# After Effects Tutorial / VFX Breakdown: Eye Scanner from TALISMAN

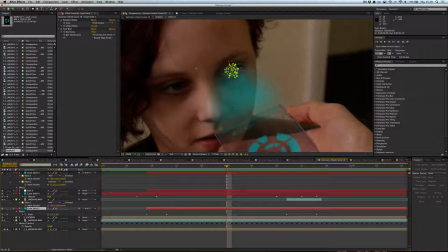482s
And the eyepiece, this thing, is attached to the null object. And so is this thing, I believe. and that basically just sweeps around so it gives the indication of a scanning now normally you'd have the point attached to somewhere along
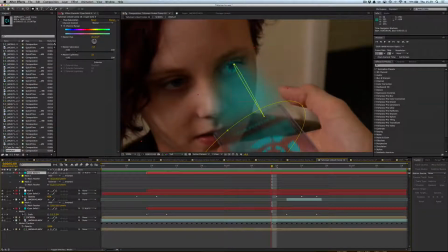500s
here and it would scan the eye but to save time we did like an inverse scanning thing so it seemed even cleverer maybe
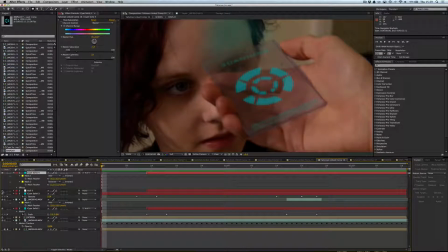508s
but if we just if we hide the null object so it's less annoying
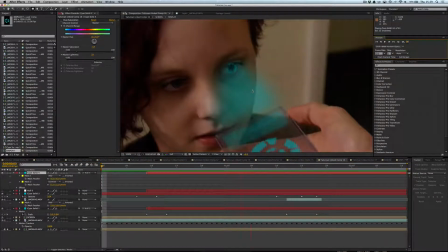513s
you can see there's a slidey thing like a little sweep
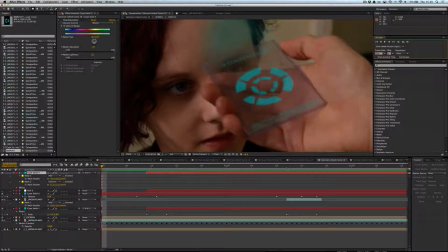520s
and that's how we helped create it and basically we just lined up some animation for
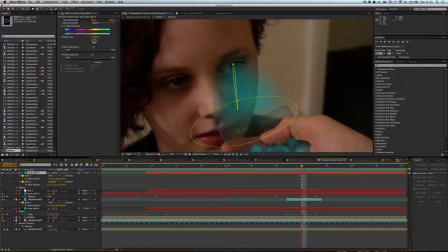525s
when we knew he was going to touch the screen we made sure that
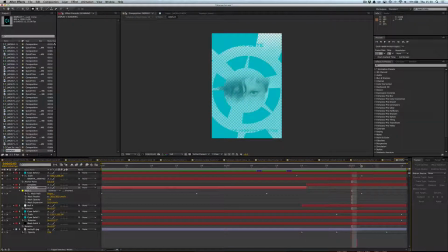529s
the screen reacted by expanding and there's actually you can see her eyes this is actually a picture of the same actress and we she fades in that was the one thing that I allowed to just be a simple fade in and the reason for that is because there's a lot of scaling going
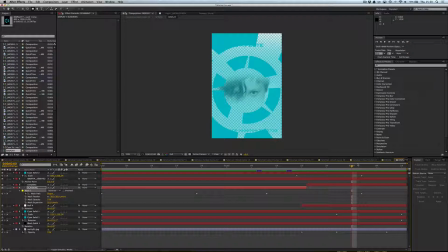546s
on elsewhere and also it is a digital device so some kind of unnatural just fade in with no with no smoothness to the animation was
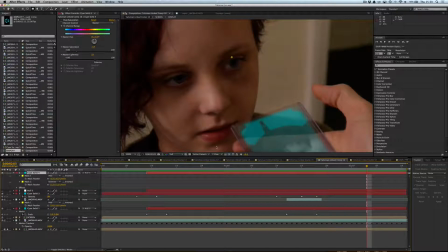558s
efficient so for those people that like visual effects breakdowns hopefully
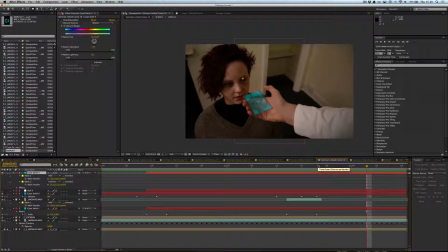564s
this was somewhat interesting although perhaps nothing compared to the likes of the Marvel Avengers of visual effects breakdown yes they do exist go and watch them if you already haven't but in terms of visual effects under pressure that are easily replicatable how about this
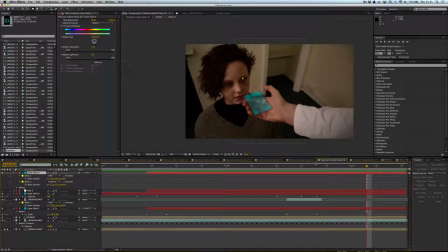580s
for very simple very raw and basic visual effects making to slightly enhance but not overrun the film and what I mean by that is sometimes visual effects feel like they are the cause of the film and the reason for the film's production whereas
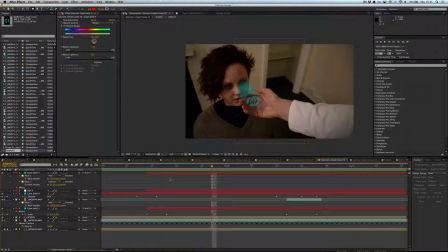596s
this is a very simple very raw visual effect that just enhances the film and add some kind of meaning in this incident it adds a sense of futuristic technology and empowerment of this scientist that holds
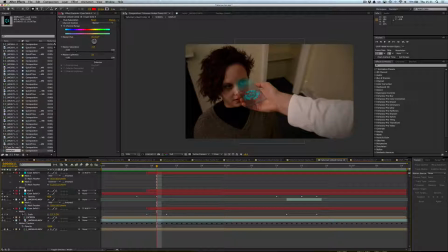611s
this device over her who's obviously actually chained to this chair and very you know in a position of weakness and the device is used to show that and the technology differences because she has no technology devices but yeah
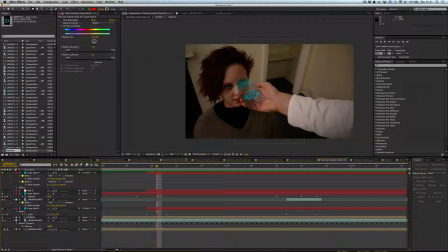628s
subscribe for final cut tutorials more of this if you liked this video then like it comment on it and let me know if you want some more of these going through some of the other visual effects even request which visual effects and the films that you liked and we can start having a look, shall we?